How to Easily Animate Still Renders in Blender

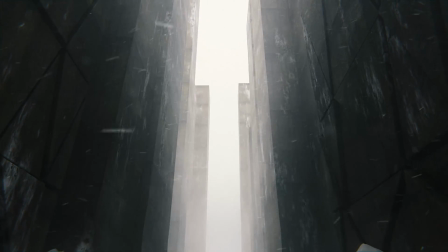(4:04)
It just kind of makes it feel like a bit more handheld, more recorded, like somebody was actually in a physical space rather than CG.
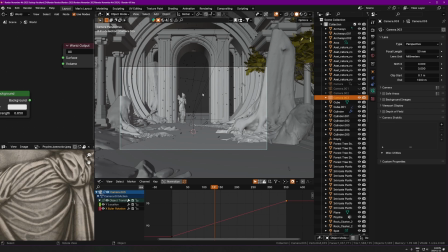(4:10)
So the way you do this is with, you could actually animate this by hand and like add a noise modifier to the rotation of the camera. Luckily, Ian Hubert and I think some other people that he was working with have created a free add-on called Camera Shakeify.
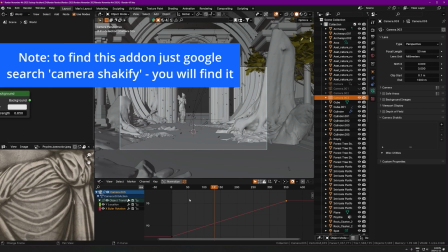(4:26)
This add-on is extremely handy. Basically what you do is you just click the plus. Before I do that, just remember that this is very still camera movement.
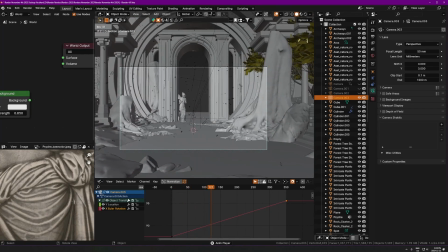(4:34)
It's just going forward.
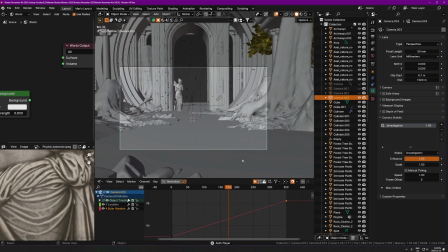(4:35)
If you click the plus here, this just adds camera shake straight away and you don't have to do anything except change the amount and the type.
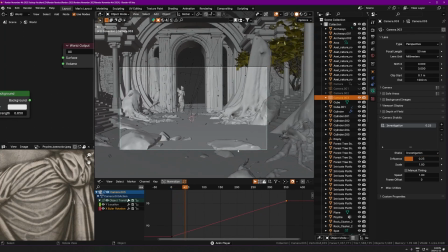(4:43)
So if I lower this down, you can see it's just now it looks like it's somebody holding the camera and it just adds like,
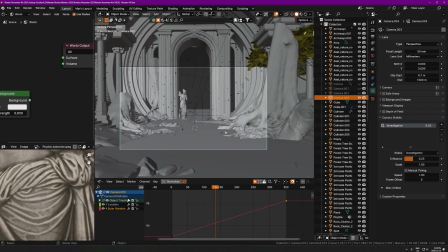(4:50)
this effect is kind of interesting because objectively, like on paper, it's worse because why would you want the camera shakier, right? Normally you hear about like ways of like reducing camera shake, but here we're adding it. But this is something I talk about all the time, where in the world of CG,
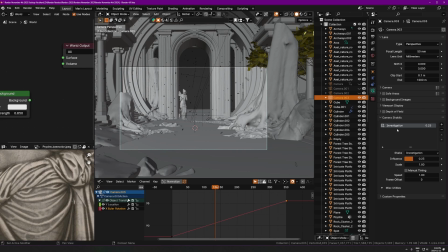(5:06)
it's very easy for things to feel like very computer generated and very fake and very like that's what it is, right? It is computer generated, so of course it's going to feel that way.
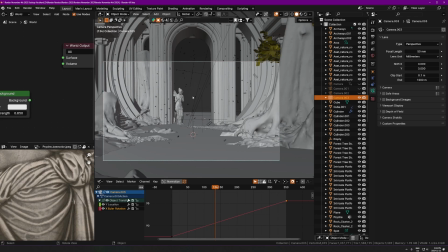(5:16)
And anything we can do to kind of bring it back to things you would see in real life, like the camera shaking even just a little bit, or film grain, or just like using settings in a way that are realistic,
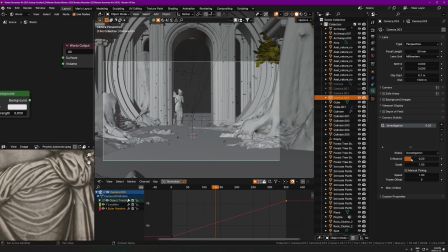(5:30)
all that kind of stuff just helps sell the effect that what you made here is a real thing,
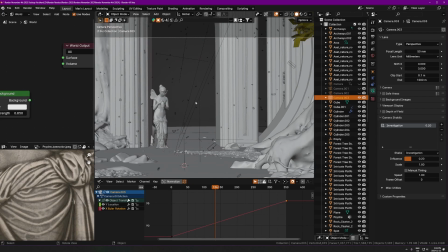(5:36)
and kind of like is a place that actually exists, and it just makes it feel much more immersive.
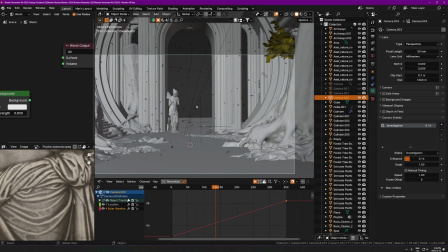(5:43)
So it's definitely not necessary to do this, depends on the look you're going for, but it is a really fun way to just make it feel like all those things I was just talking about.
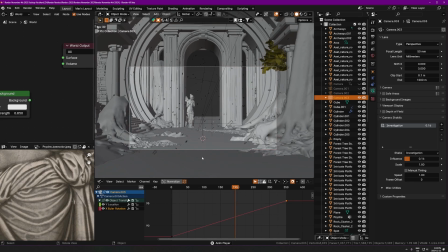(5:51)
So even just having this on like 0.1 or 0.2 is enough a lot of the time to just add this camera shake here.
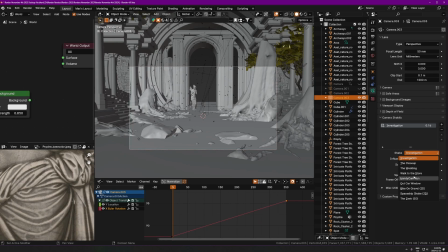(5:59)
And then you can change the effect here. Like you can change it too.
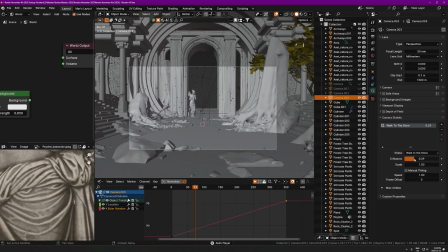(6:02)
I like this one, walk to the store, and you just have this just kind of, yeah, just makes it feel a little more natural.
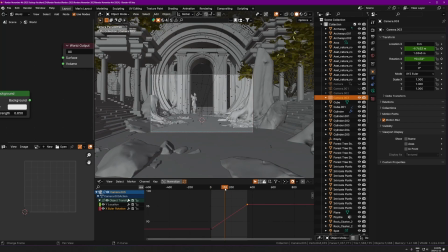(6:09)
So one thing with this technique is that although this can just be enough to just be done animating, sometimes, you know, it's not enough. Like sometimes you will really notice that the rest of the environment is like 100% still, and the only thing moving is the camera. And you know, that might just look a little bit fake and plasticky and bad.
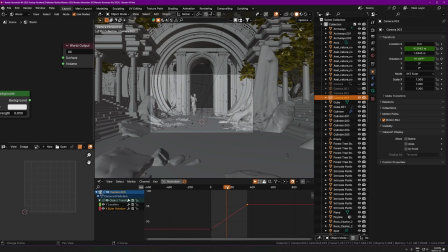(6:29)
So the next thing I want to show you is just adding dust particles and like debris and just stuff floating around. So I've covered this before. I'm not going to go too in depth into the exact settings to use, but the basic idea is you just take an emitter particle system.
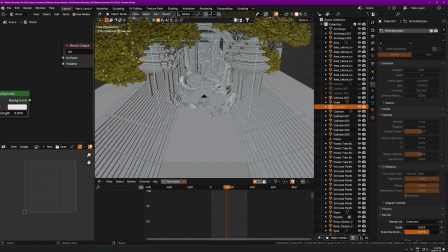(6:44)
I'll do a quick demo of this, but I'll just show you what this is first of all. Let me just isolate these two things.
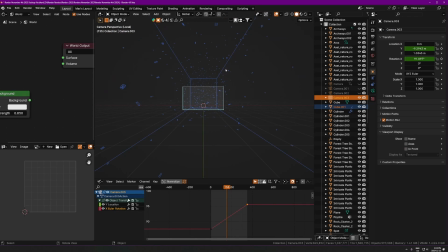(6:49)
So this is the particle system I'm talking about.
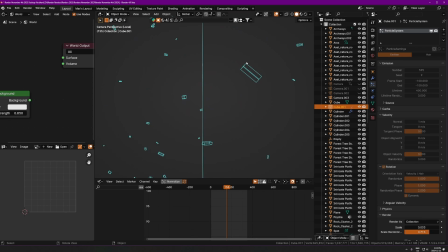(6:51)
It's rendering this as bounds, so it's like putting a wireframe of all the objects, but they're just basically little rocks that I found from Quixel, I think. But in the final render, they look like this. I'll try to remember to put a actual video of the final render up, but in the viewport, they're just doing this,
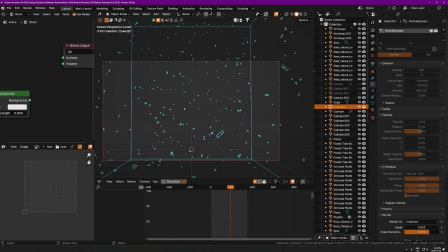(7:08)
and just having these little things kind of floating around, they're not even moving that much, but it just kind of adds just this nice extra layer of things happening and things moving around subtly, and just like it's just kind of nice having the camera fly through all this stuff.
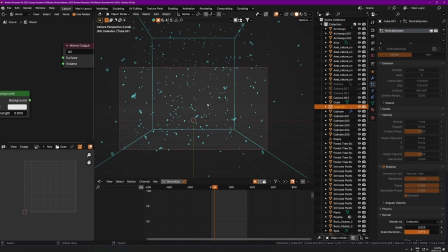(7:24)
So you know, obviously if you're going for something more realistic, you don't want like floating rocks and weird stuff like that,
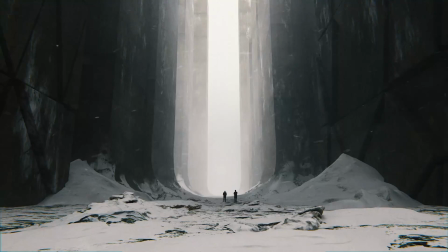(7:30)
but you can do like dust particles, you can do snow, you can do emissive
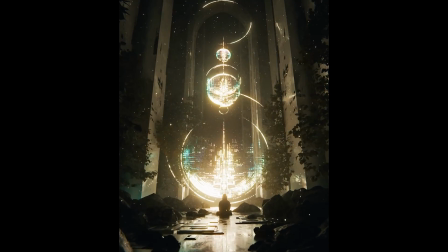(7:34)
little icospheres and make it just like glowing looking firefly type things, or you know, you can really do whatever you want.
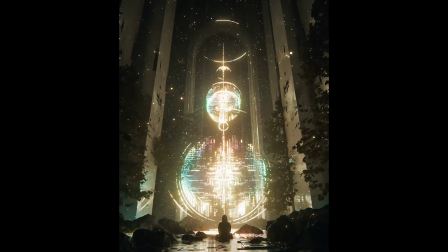(7:41)
Just having, it doesn't really matter what you put in here, as long as there's like just stuff floating around that's small and like has a turbulence, which I'll show you in a sec, to kind of add randomness to it.
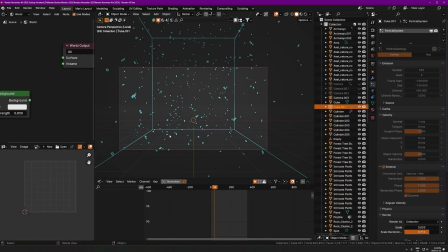(7:51)
It's pretty much always going to look good if you kind of get the right settings here. So this is one of my favorite ways to just add more movement and just make things more interesting versus like having everything completely still.
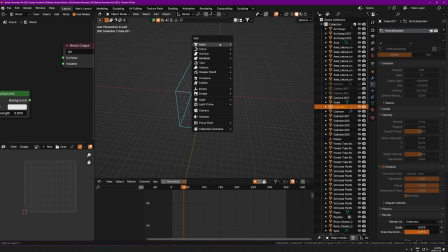(8:03)
So here's how you do it. Let me just add another particle system here to just do a quick demo.
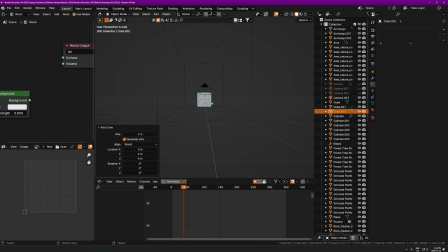(8:09)
I'm not going to go like all out and show you every single individual setting.